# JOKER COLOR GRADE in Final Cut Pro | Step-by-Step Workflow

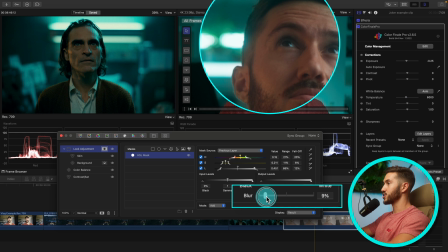We'll go to blur and we'll just smooth this out. You notice that?
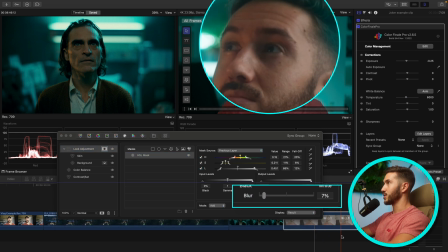If I go back and forth,
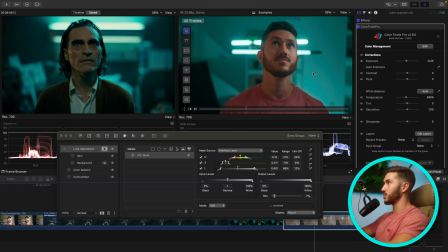it just smooths out all of those pixels that were breaking apart on us and makes it a much smoother looking grade. The next thing we can do is hop into our skin adjustment and we'll go to our gamma slider, which is usually where skin tones lie.
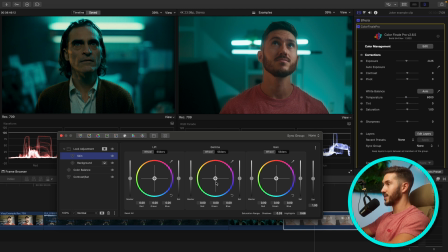Skin tones generally lie in the midtones, which is gamma. So let's take our hue slider and we're gonna push away from the orange. There's way too much orange in my skin. He is just kind of a gross, sickly color. So let's try and match that by pushing in some of that blue.
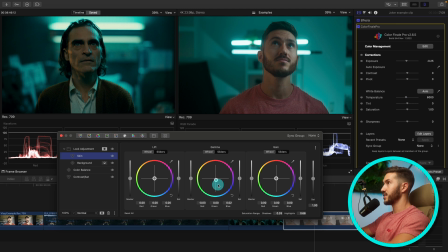Not too much, we can fine tune and tweak it in a second. And that looks fine, we'll park it there and let's close up this correction. Up next, what I would like to do is start taking out some of the saturation in my shirt because it's a little too distracting. So we're kind of pushing into secondary corrections here for the most part.
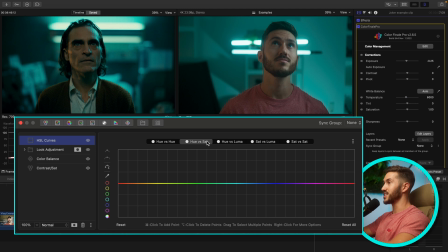Let's go to hue versus sat, which adjusts the intensity of color and whatever color you select. So we'll use the dropper and select this color red. And let's pull down.
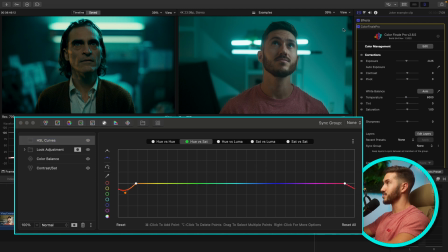Okay. Something else I would like to do is lower the brightness of some of this blue and we will adjust the contrast of the outside in a second, but we can hop in to hue versus luma and make an adjustment to this blue. Now, word of warning with hue versus luma, you're gonna wanna make a very,
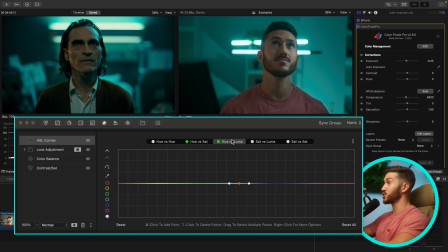very small push because big pushes with this curve will absolutely tear apart your image. So let's go ahead and make a very tiny push, nice and gradual.
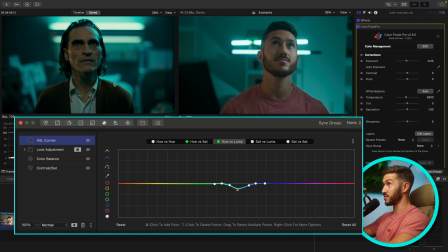Up next, let's adjust the saturation of the overall image because this frame is obviously a lot more saturated than I am in the shot. And so something I like to do is hop into the sat versus sat curve, which adjusts the intensity of color in the saturation levels in your shot.
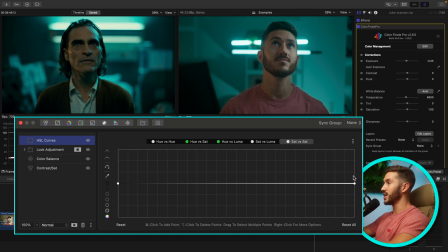So you have your most saturated areas over here and your least saturated areas over here. So you can really balance out your shot and get a nice looking saturation level. If you lower the saturation of the most saturated areas and raise the saturation of the least saturated areas,
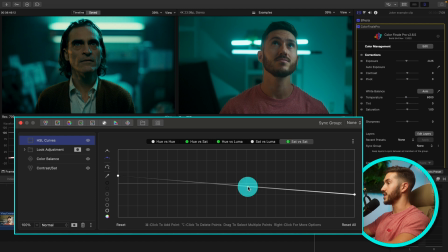and then kind of just find a good level for these. Okay, let's scrub through.
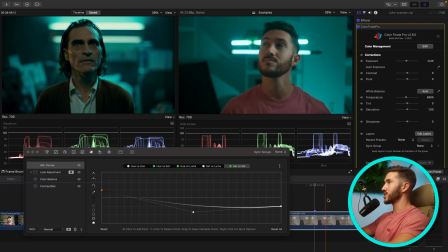It's looking okay so far, but obviously his shot is much darker and there's a lot more contrast in the background. What we can do is add a vignette ourselves. And so something else that I like to do is bring up a color curve,
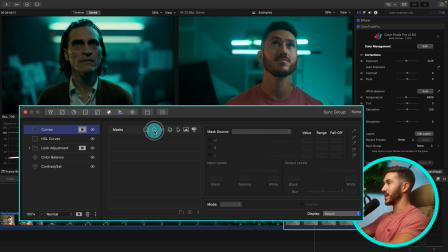add another mask, add a shape mask, make sure this is selected. This is obviously something you can do with the basic tools, the native tools in Final Cut.
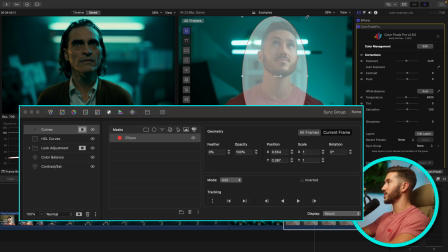And something I like to do because it's almost like you're shaping light in post.
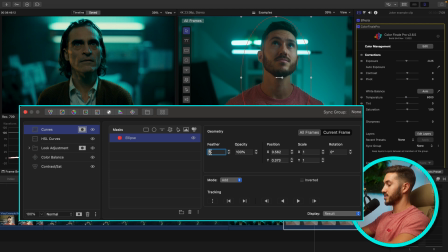And what we're gonna do is go to feather. We'll max this feather out to 90. Then I'm gonna invert it so that everything outside of the mask is adjusted. We'll hop into our curves and I'm gonna create an S curve.
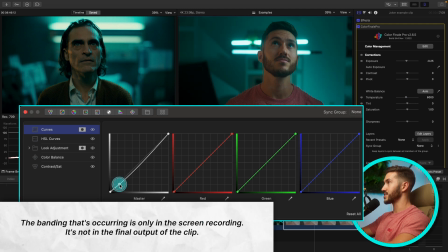And you notice how that's not adjusting where I am. If I needed to, I could track the mask, but luckily I don't move too much, so I don't need to. And then we'll just create a slight S curve just to make the bright areas pop.
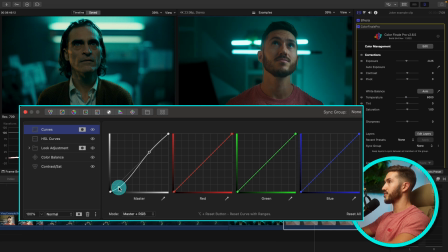We'll lower this a little bit more. And I'm just looking at that frame to the left, trying to match how dark it is. Okay, and here's what that does. So that just guides our eyes into what we want to see a little bit more.
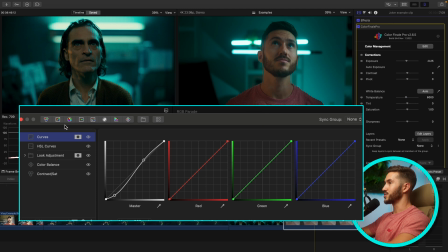It guides our eyes into the subject. Something else I may do is just add some overall contrast that's not adjusted by a mask. There we go. So these two adjustments were just contrast.
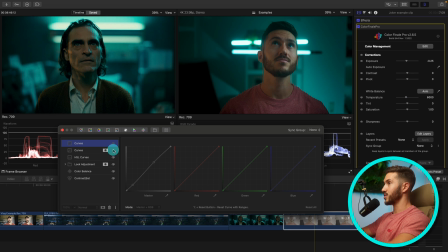So we have an isolated contrast adjustment to help focus. So we could rename that. And then we can put these together.